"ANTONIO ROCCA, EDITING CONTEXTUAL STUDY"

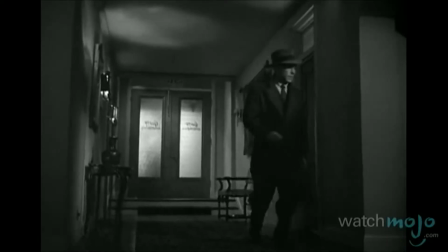(4:02)
Thanks to Len Kuleshov and his many experiments,
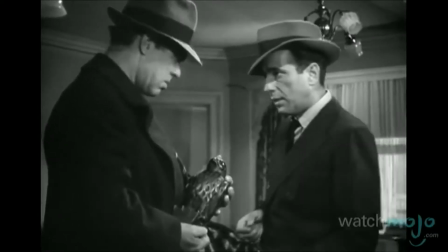(4:07)
many people started experimenting themselves and created new techniques. One of them was montage.
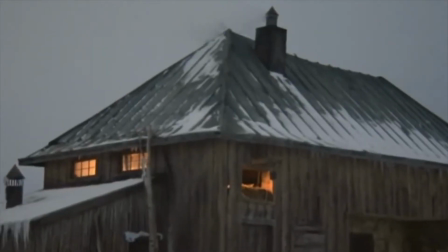(4:13)
There are There are three types of montage meanings. The first one is French film. French film stands for Assembling, Installing and basically identifies editing.
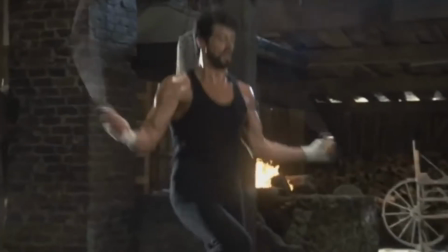(4:23)
Second one is Soviet filmmaking of the 1920s. This one is divided in two different sections.
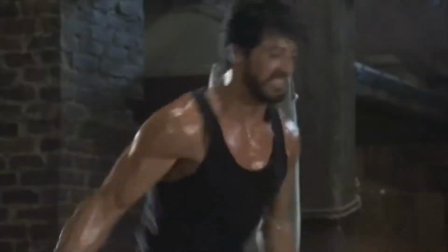(4:29)
The first one being the Kuleshov experiment which we talked about before. And the second one is the Sergei, Sergei Einstein.
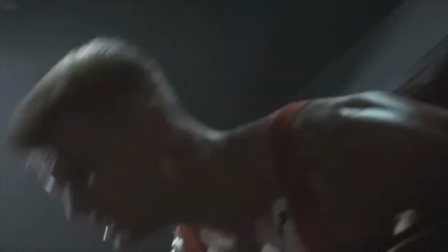(4:36)
This second one was created by a student of Kuleshov. This student though had a different mindset than the teacher Kuleshov.
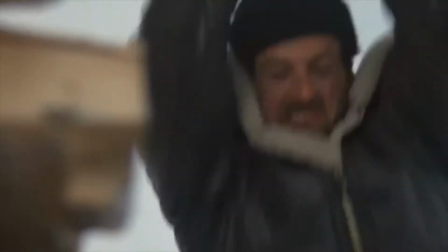(4:42)
The third one and last, meaning montage, is the Hollywood cinema.
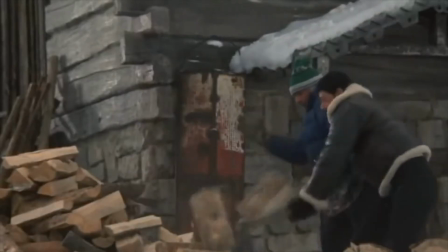(4:48)
This one is all about putting scenes together which narrate a story overall.
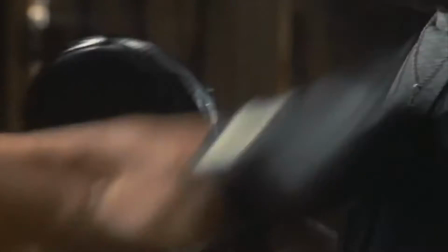(4:53)
An example of this is some movies when they just show consecutive numbers of clips followed by a music video.
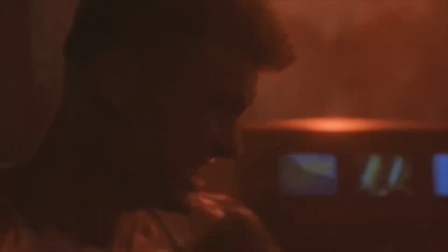(5:00)
That is a montage. A great example of this is the Rocky Balboa film when they show a clip of him training in different locations one after the other,
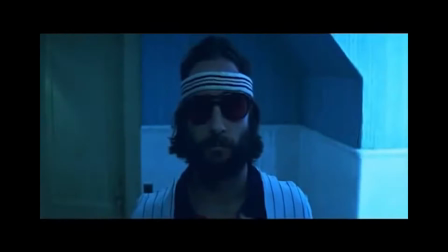(5:09)
improving as he goes a lot. When talking about editing styles, the French New Wave is one to be considered. The French New Wave style is a type of editing which is much freer and allows much more liberty to its creator,
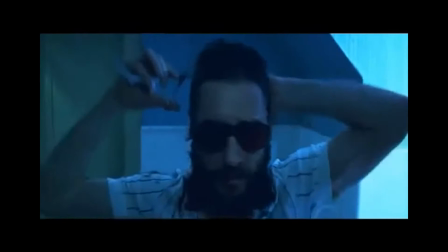(5:25)
as it does not follow the traditional type of editing which has been taught in the Hollywood style film editing.
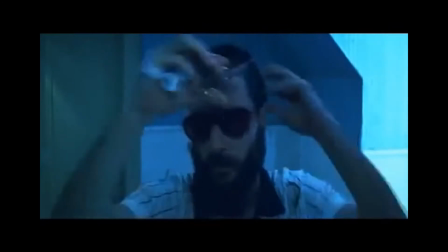(5:31)
It was created in the 1950s, 1960s and is known especially for the lack of continuity.
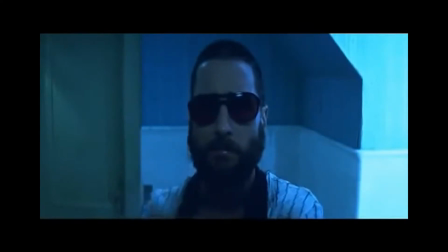(5:37)
A known technique used often in this kind of style is jump cuts.
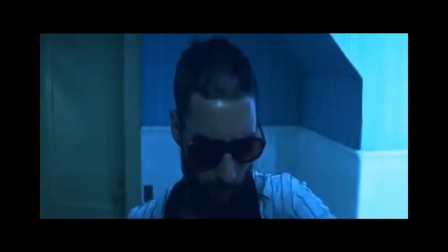(5:42)
A perfect example of jump cuts is from the Royal Tenenbaus where the main protagonist is
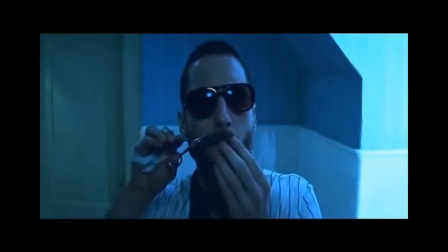(5:47)
shaven and the scene skips from time to time and it feels as if you missed something out of this clip.
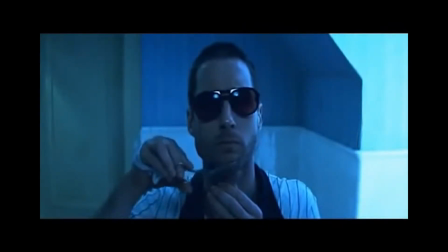(5:53)
Jump cuts are when you edit different scenes together with each other and when put together it looks as if you do not connect but instead as if you missed a section of the film.
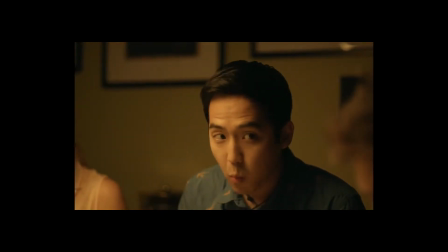(6:03)
There is not only editing styles, there is also editing traits which are very important in the filming industry, especially in the editing section.
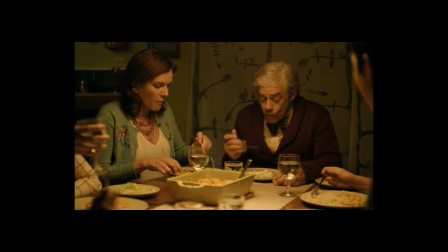(6:11)
In the classic Hollywood editing traits, the three main important types of rules are the 180 degrees rule,
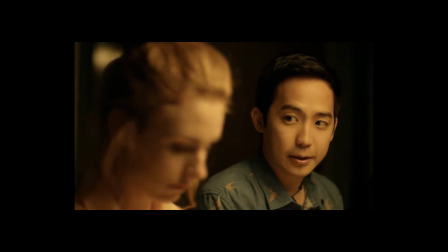(6:19)
the eye line rule and the shot reverse shot. The first one which I'm going to talk about is the 180 degrees rule.
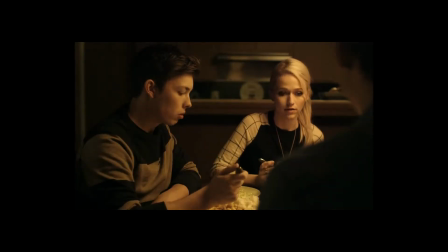(6:25)
This rule clarifies the way in which the camera position should and shouldn't be. as you can see in the clip the camera view changes repeatedly. The view needs to follow a certain procedure if it wants to work.
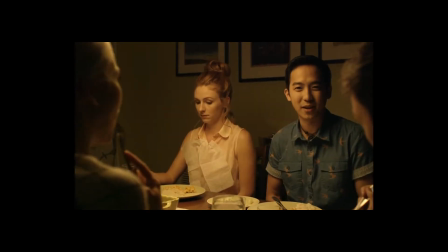(6:37)
Basically the camera view must not change to the opposite side as otherwise you would be seeing the camera recording the previous clip.
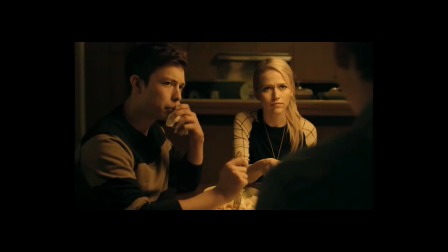(6:46)
This means that the two or more characters must keep the left left right relationship. If this is not the case then the clip is called crossing the line.
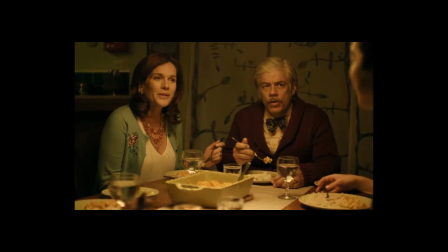(6:56)
A perfect example of this is in the VGHS clip I've been showing up to now,
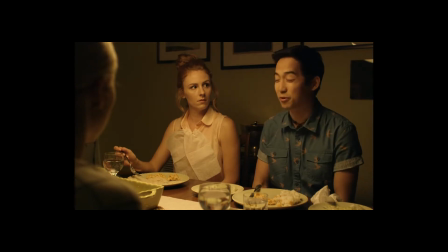(7:02)
which explains how the 180 degree rule is broken and crossing the line is used.
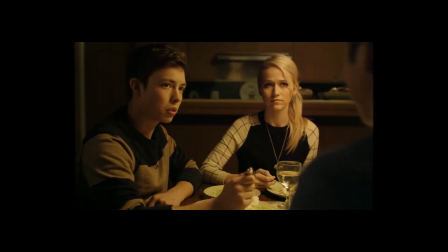(7:09)
The main reason why I say this is because the camera would be showing in the background otherwise as characters are talking to each other and the camera keeps moving.
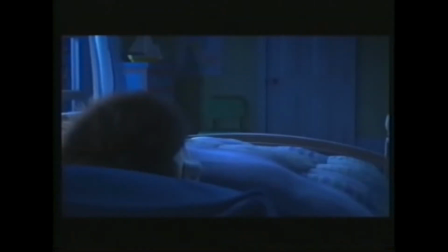(7:17)
The next rule which I'm going to talk about is the eye line rule. The eye line rule works by showing usually the character we have been following most of the movie looking at something off screen in
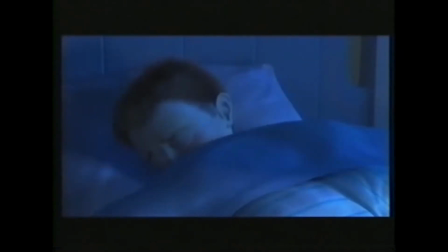(7:28)
the next clip you will see what the character is looking at a good example of eye line is in the clip of monsters inc which i've been showing during the
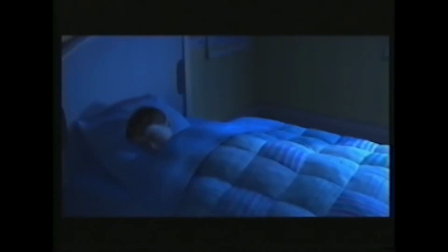(7:35)
period of now where the kid is looking at something but we can't see it at first after we find he is looking at the door in his bedroom
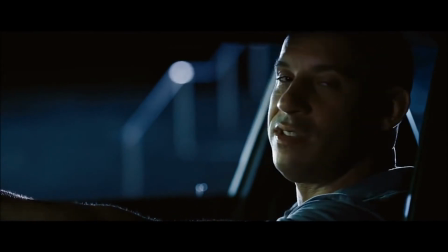(7:43)
the next rule i'm going to be talking about is the shot reverse shot a couple of clips use this technique called the shot reverse shot.
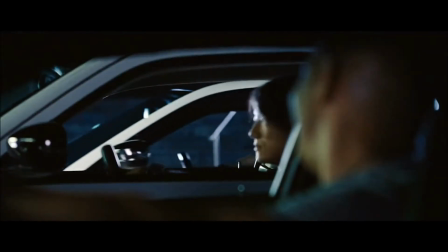(7:52)
This is when two individuals are talking to one another and are facing each other.
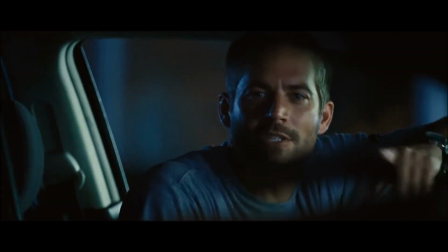(7:57)
The camera angle will change from one individual to another and it's important to know how the camera angles should be set otherwise the whole scene will not match properly.
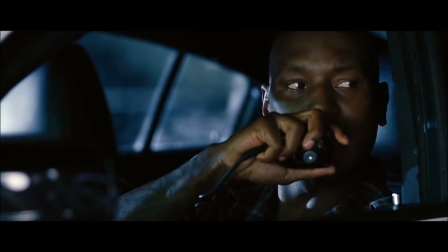(8:07)
For an instance the camera should be showing the back of at least one of the characters to show that they are actually talking to each other.
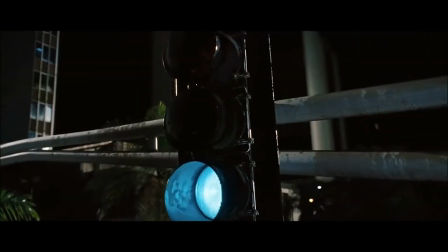(8:16)
Last but not least another important editing trait which is usually used in films and all that and even TV shows is the match on action.
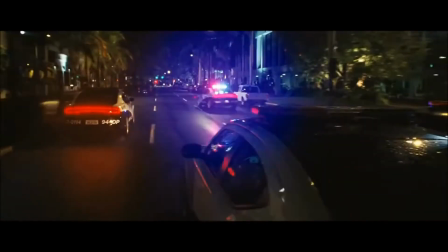(8:28)
This technique is used in movies and clips. This type of clip consists of two specific scenes.
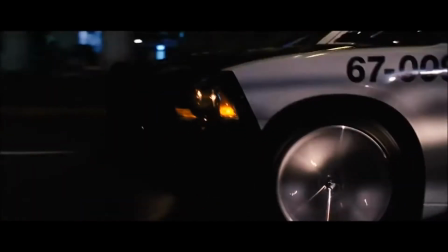(8:34)
Both of them show somebody performing an activity such as opening a door but show it in different angles.
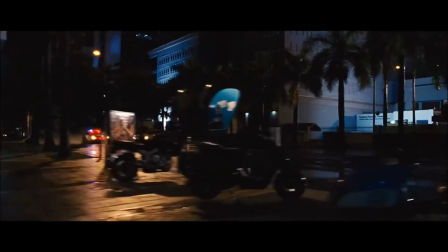(8:41)
Basically we see the individual performing an action in the first scene and continue it in the second one.
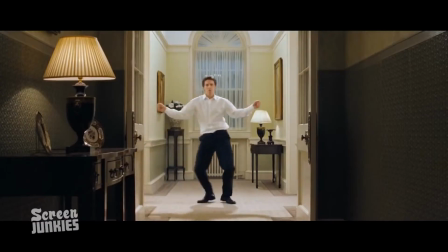(8:48)
We talked about editing styles and editing traits but we have missed an important part which
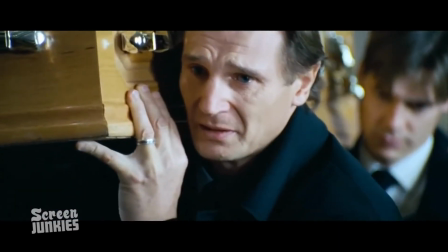(8:53)
is used very often in all movies and videos.
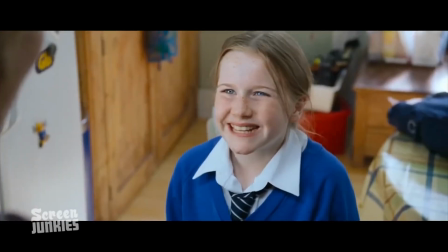(8:58)
These are the editing transitions. Many different types of editing transitions exist but these are the main important ones.
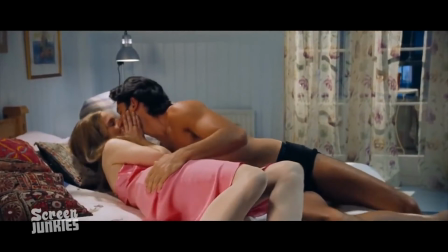(9:05)
The first one which we were going to talk about is straight cuts. The most used type of transition.
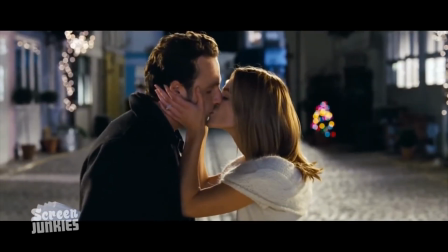(9:10)
It does not break the view of suspension and it helps retain reality as it does not break the viewer's suspension of disbelief.
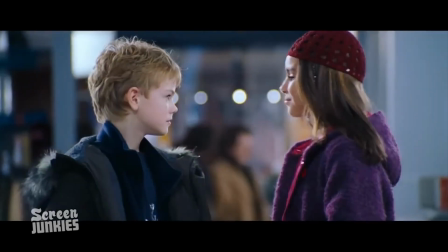(9:17)
A perfect example is in the harness trailer where each scene is changed using straight cuts.
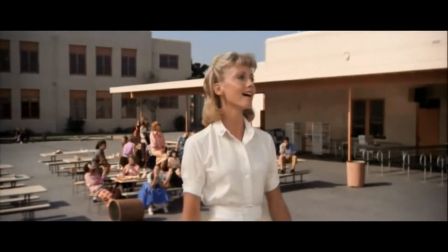(9:22)
The next type of editing transition which we're going to talk about is dissolves. One picture starts to disappear but you can still see it when you look at the next scene.
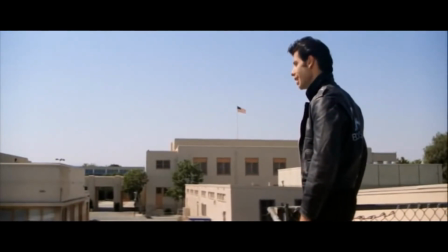(9:31)
It is used usually to show connection between two characters.
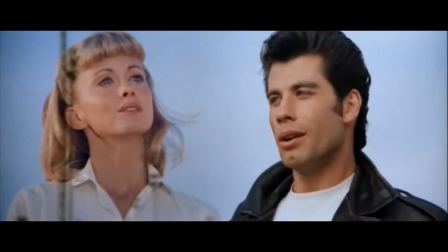(9:35)
In one of the Grease songs called Summer Night a dissolve is used as we see the two main characters singing at the same time and the girl phase in the scene to show the connection between the two the next type of editing transition which we're going to talk about is fades this is all about white or black screens covering a certain scene it is used to end a particular scene and can show the passing of time it is used also in many action and superhero trailers to create suspense. A perfect example of this is in the official trailer of The Dark Knight Rises. In the first part of the trailer the scenes keep changing from normal clips to straight black screens for a couple of seconds each time.
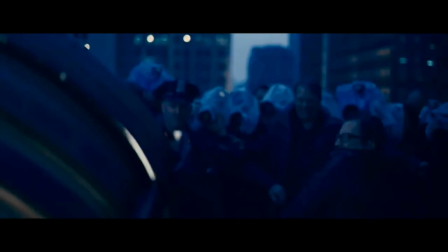(10:20)
It is using this content to give the viewer a sense of suspense. This shows us how effective this type of editing transition can be.
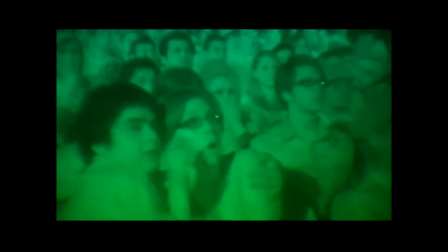(10:29)
Lastly, why is it important to edit?
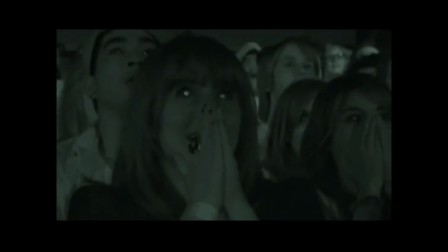(10:31)
Editing is done because it makes the movie give a better and stronger impact to the audience as more understanding of the clip will be shown.
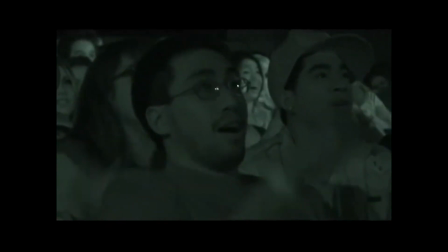(10:40)
Editing is also done to create more of a story as scenes or clips are presented one after the other in a certain order.